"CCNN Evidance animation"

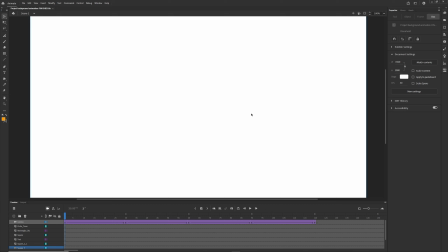0:00 So, welcome, Andy, Russ, people on the exam board who want to see the evidence of what I did. This is my evidence for my animation.
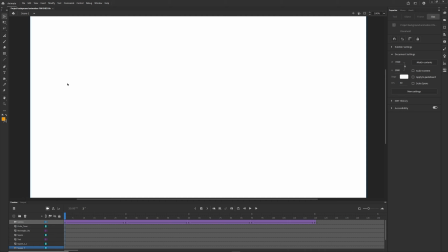0:16 I can't remember what unit it was made for. 3.32.3 or something like that. 31 point something. It's an animation. This is what I've made.
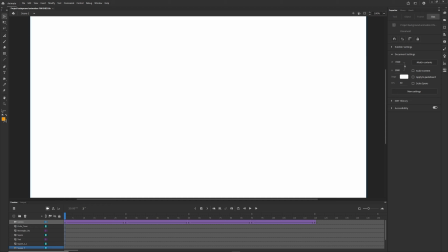0:32 It starts like this, an animation for the starting of Colombian Radio News Network, CCNN. Specifically the introduction animation.
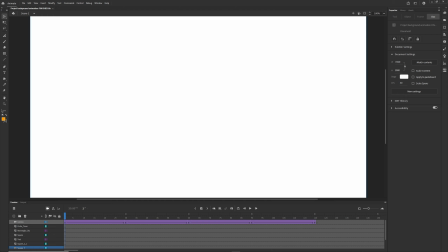0:44 So this is what people would watch before you get onto the actual anchors and presenters. First things first, the way I did this was I selected multiple keyframes at first.
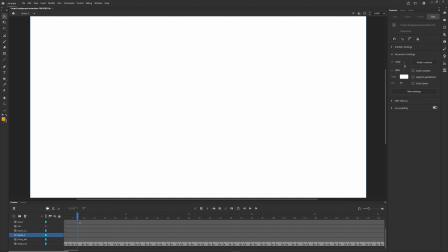1:03 Here it messed up, but I went by a 3-2 frame basis.
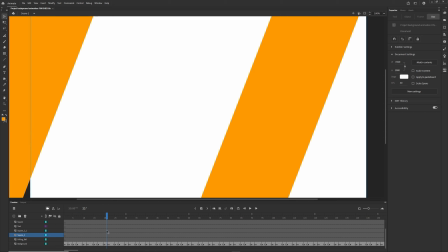1:10 So instead of animating on 3s and animating on 2s, I animated on both 3s and 2s,
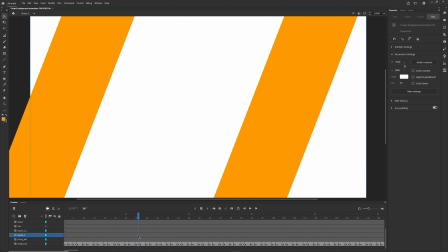1:15 which gave it a nice speed effect whilst also giving it a jittery effect.
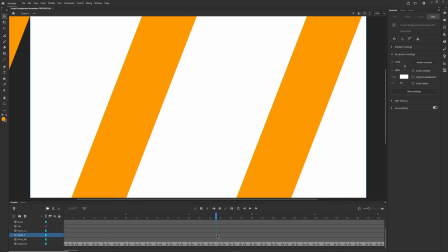1:22 Something that made it not seem too fast, not too slow, not too smooth, but not too rugged.
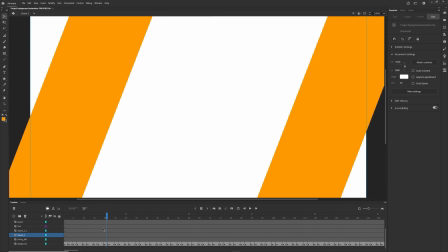1:26 I quite liked this effect.
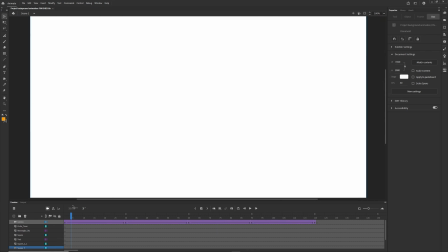1:29 It continues on like this while this camera here zooms out, essentially making it smaller.
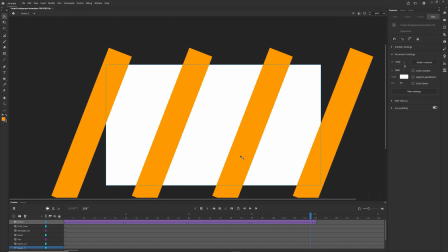1:39 Overall, it looks like this.
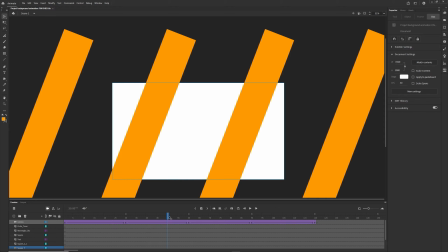1:42 I kept deleting and creating and deleting these lines like this.
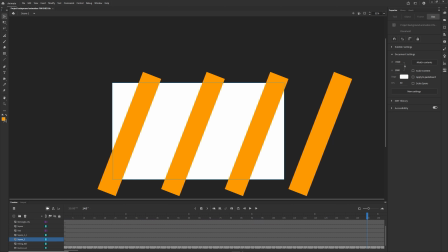1:50 As soon as that goes, it goes like this. This is probably the part that took me the longest. And so originally, before I used animating on 3s and 2s, I tried to use tweening, which, although works in many other places,
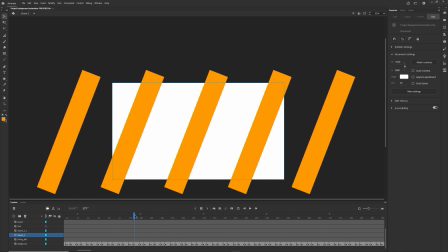2:05 it didn't here, as it just kept making it reverse, thinking that instead of this being deleted and this one being the same,
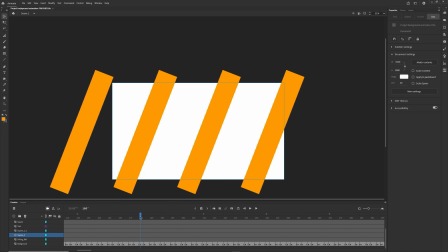2:12 it thinks it went back a step, which could be really, really annoying,
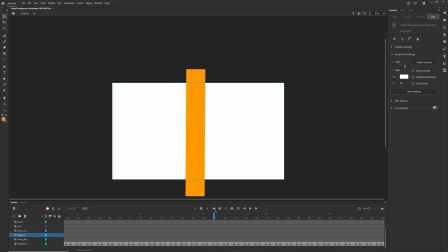2:19 considering I'm trying to make it a certain effect. Once it gets to the
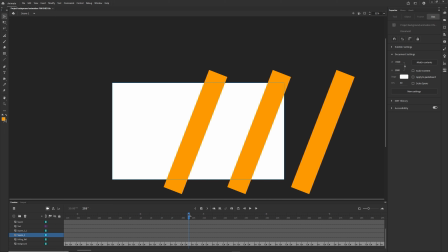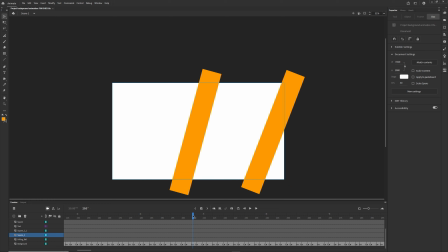2:31 204th frame, this final one starts moving to become straight, before shrinking down and becoming into full view of the watcher,
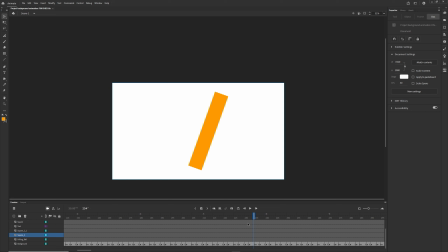2:43 and then tilts that one way to give an impression of it pulling back for force before it chucks itself off screen. Now, the next frame after that, I've made it so it goes from one corner to the other and one corner to the other,
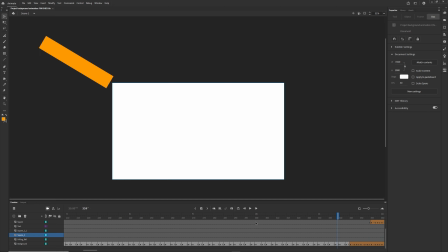3:01 like shown on my storyboard. This is also similar to the storyboard, however it is a bit faster. I made sure, using trickery of layers, to make it look like
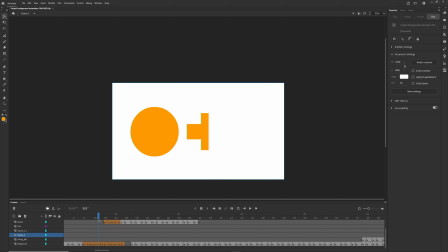3:19 the square has turned into the sphere, gone out of the sphere, turned into the rectangle, gone out of the rectangle, and turned into the square, and gone out of the square. In reality, this, if I just turn these off,
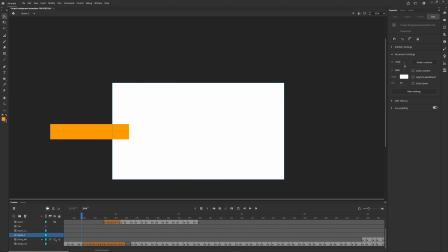3:39 I turned off the wrong thing somewhere. I want to just turn these off. Yeah. In reality, if I turn these off, this is what's happening. But with the inclusion of the ones above this layer, it looks like transformation, which I think is very cool.
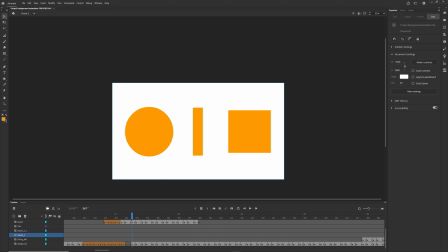3:58 Afterwards, the background changes to a ball, because this is the layer called background.
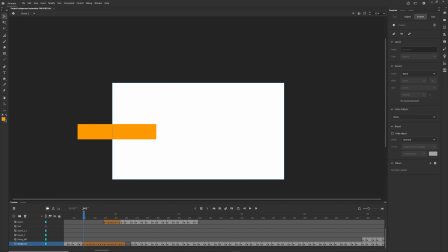4:04 So this was the lines previously.
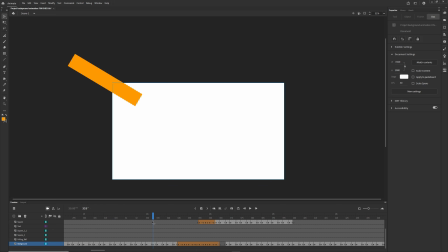4:08 I don't know why I named it background. Maybe it's because it was pre-named that, but it was easier to keep it as the background.
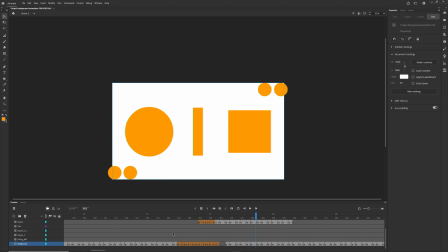4:16 Either way, afterward it starts to do this ball maneuver, and when the balls reach the square and the circle, they move away.
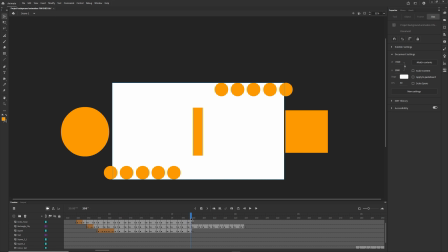4:26 As you can see, it starts here. They move away, and when they reach the rectangle, it starts breaking away.
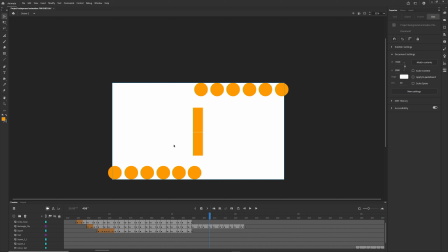4:35 However, usually you can't just rip one of these in half. What I did was I added a little white line, which then I can use if I cut it in half, to which I then pulled it apart.
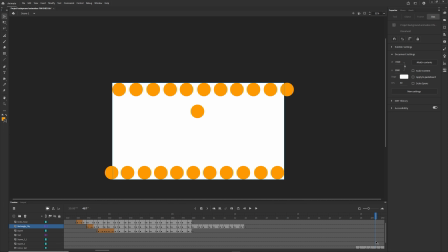4:52 This then will move, these will just move, giving the effect of motion before one of them falls out of this one. As you see, it starts falling, falling, falling, falling. I swear.
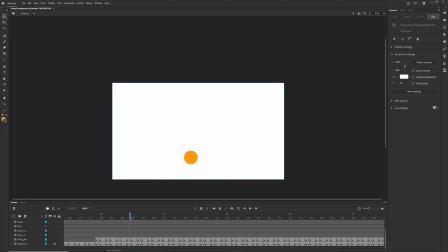5:10 Until it hits the bottom, to which if I remove the image of the background, it does one of the principles of animation, squash and stretch. Goes back up, that looks like an actual bounce. And then another time the principle of animation is shown squash and stretch.
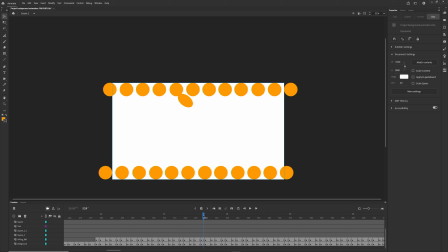5:28 It's because when it gets hit by this one, boom, it's just gets launched. And because that's an angle, I made it go like that and squeeze. And then once again, it stretches once it's hit
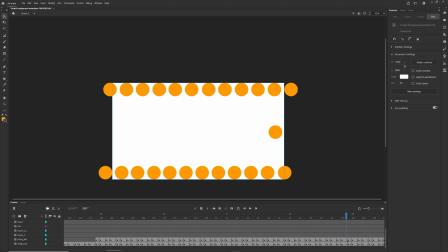5:45 and squishes before flying over that direction
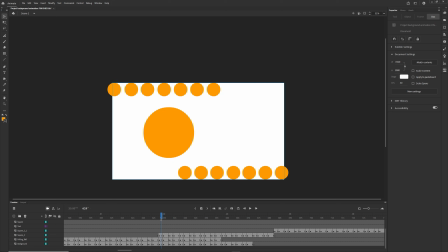5:53 and becoming a big circle. As the background fades out, a square will come from behind it. It looks like it's transformed into a square. In reality though, I just made a tiny square and it made it bigger
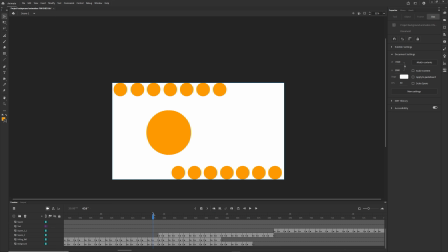6:12 to give the effect that it's transformed.
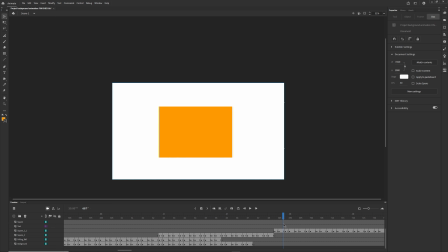6:16 Next, it moves around before squashing and stretching to give the feel like it's being, well, squashed and stretched, like it's being pressed one way and the other before rotating constantly.
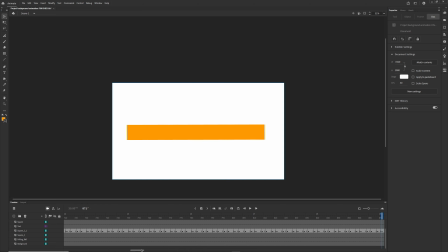6:29 It does a full 360 before expanding and enveloping the screen.
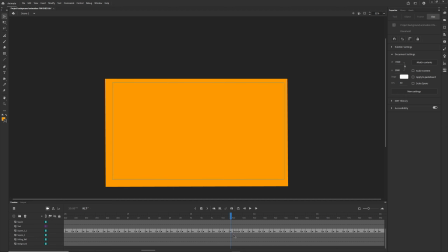6:36 Now here I've left a pause because in the final of this, where I do when I do Premiere Pro and edit it, this is going to be seen as if it's a glitch.
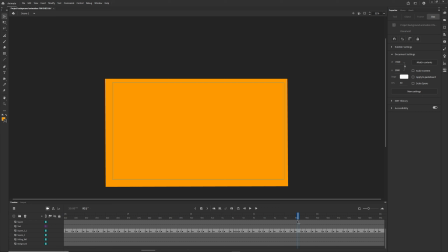6:51 So it's going to rewind. I spent a lot of time with this rewind. This is where the rewind starts, where this buffer is because it messed up.
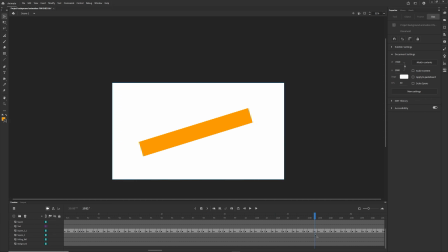7:02 And it does literally the same thing all the way to the start.
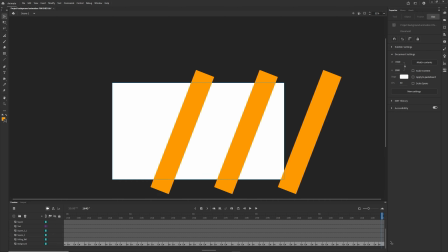7:07 Just reversed. As you can see. Including the camera itself as well there.
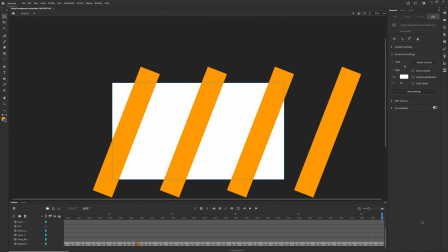7:16 Before it then starts again. Once again, it's going to go past real fast,
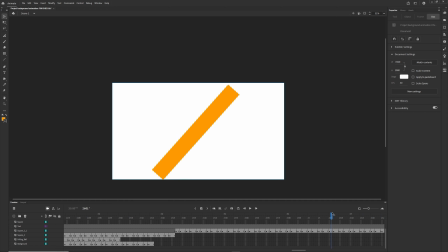7:24 doing all the same things apart from once it hits 360. If I move this around. Once this hits 360,
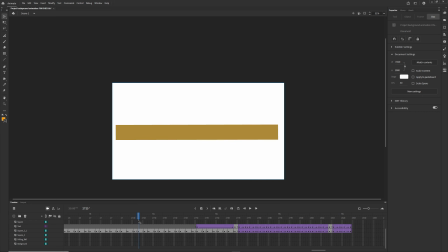7:37 it will expand and then change color to the Cardigan blue
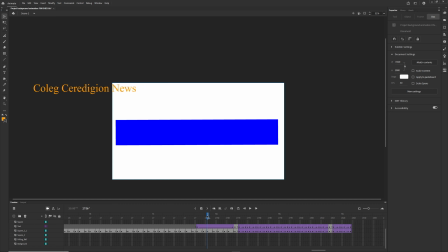7:44 before expanding a little bit and text flying in from the top right, and then increases and shrinks. Now I have to be very straightforward about this.
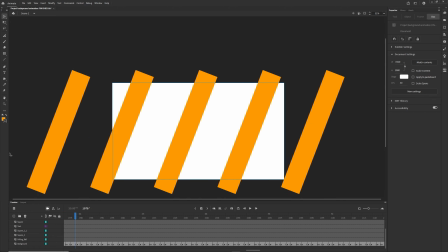8:00 A lot of this was removed from the storyboard.
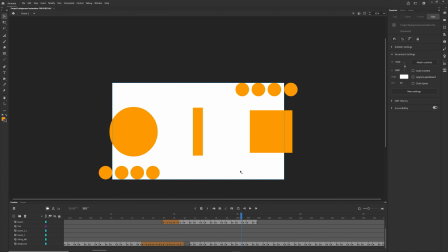8:06 This is where I first had to start removing myself from the storyboard because I found out it was really hard to make a triangle where this is meant to be a triangle in this front.
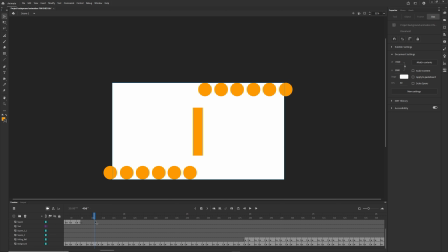8:15 So I made it a rectangle.